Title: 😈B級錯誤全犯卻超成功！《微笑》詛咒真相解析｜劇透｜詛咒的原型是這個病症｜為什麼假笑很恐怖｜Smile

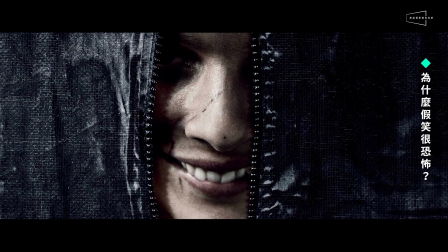不管你有沒看過這部電影相信光是看到宣傳海報上那位女演員的詭異笑容就已經不寒而栗了
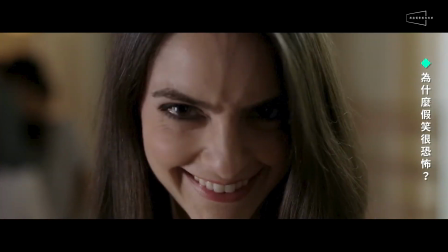而微笑主打的正是這個讓人不敢直視笑到你心裡發寒的笑容
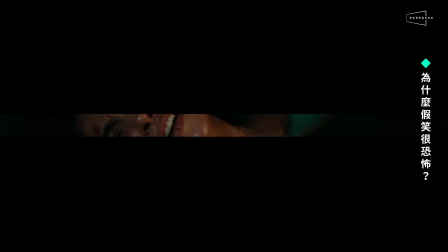如果你仔細觀察有別於另外一部2018年的恐怖片《真心話大冒險》
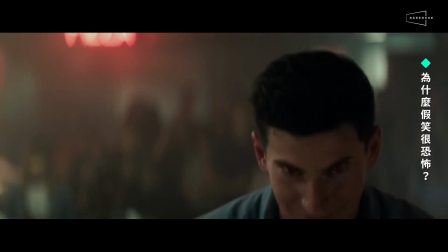《Truth or Dare》裡面採用了電腦特效誇大地扭曲了片中角色的笑容來達到驚悚的效果
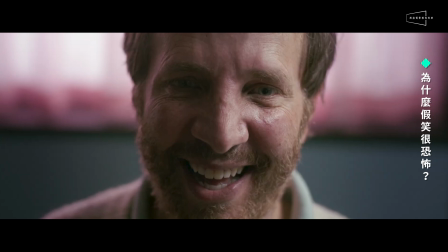微笑裡的笑容看起來卻並沒有那麼地假可是為何反而傳遞了更令人不安的感受呢?
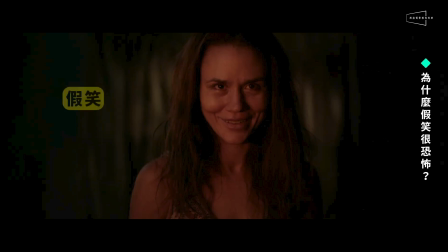我們覺得這有兩個原因第一是因為這部電影的笑容是另一種假笑
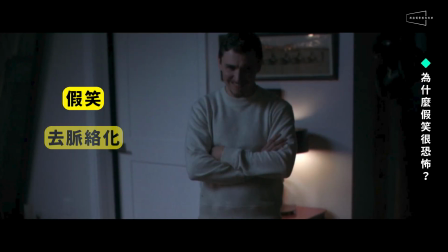也就是,並非發自內心的真誠笑容第二則是電影裡的笑容,都是去脈絡化後的產物
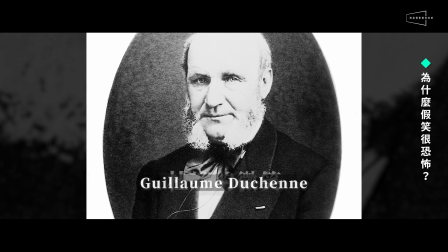或許你有聽過一個名詞叫做《杜香的微笑》這是源自於19世紀法國的神經學家杜香的研究指出
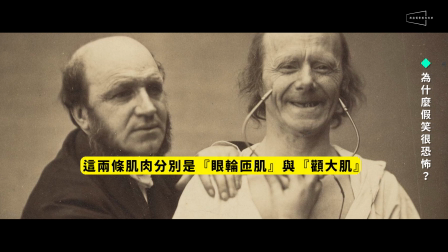發自內心的笑容會讓臉部兩條一般難以用意志控制的肌肉同時作用
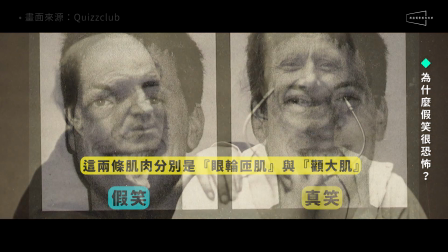在拉伸嘴角的同時提起臉頰,讓人的眼角出現紋路也就是所謂的笑意,是屬於由邊緣系統所控制的非自主反應
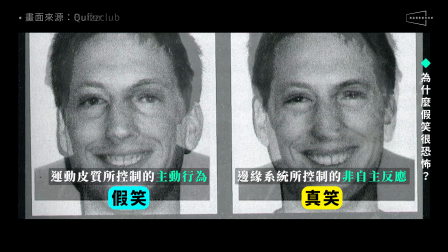反觀假笑則是由運動鼻子所控制的主動行為而雖然差異很細微,但對善於判別表情的人類來說
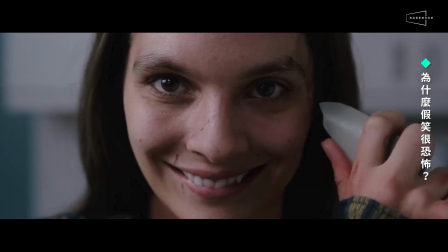這兩種笑容所帶來的感受差異卻很明顯而在片中,大部分的角色在微笑時不只雙眼刻意爭大,表情也顯得特別僵硬
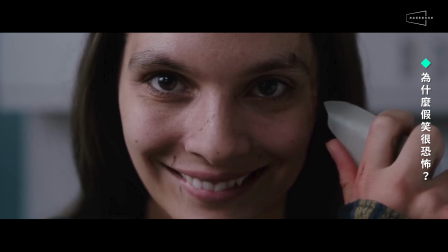再加上鏡頭刻意特寫在他們臉上強迫觀眾時事,當然會讓人感到不安了
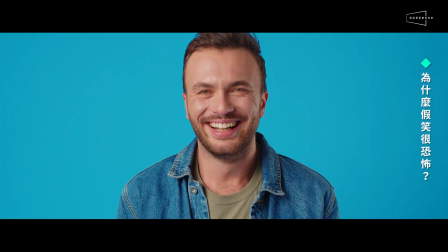另外,根據研究,人類之所以善於判斷表情是根據經驗的累積和社交的本能
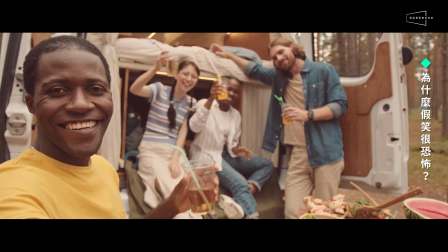例如,大多會在快樂的場合看到笑容悲傷的賞和看見眼淚而微笑之所以能夠挑動我們的情緒
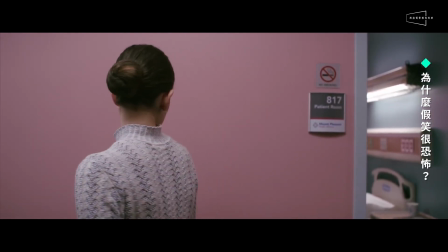就是它將一般被視為愉悅的笑容去脈絡化讓片中的角色在應該展現痛苦表情時展露笑容
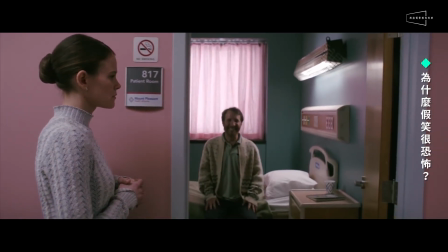而這樣的反差就是造成情緒衝突的主要原因了
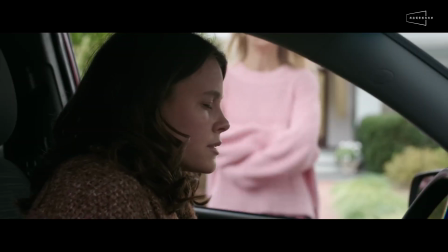看完了今天的節目你是不是更加理解了這部電影的優秀與恐怖之處了呢?
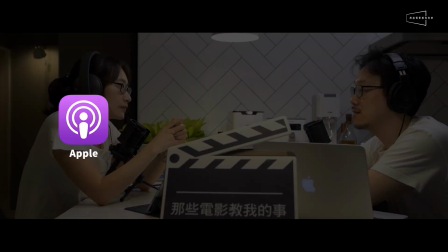歡迎你在影片下方留言告訴我們你的感想也歡迎到各大Pokest在上搜尋《那些電影教我的事》
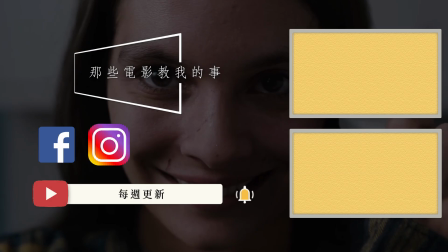聽我們聊更多的微笑!我們每週都會有新內容上線除了YouTube之外,現在也推出了Podcast
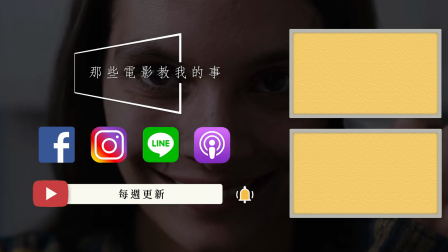歡迎到各大平台搜尋那些電影教我的事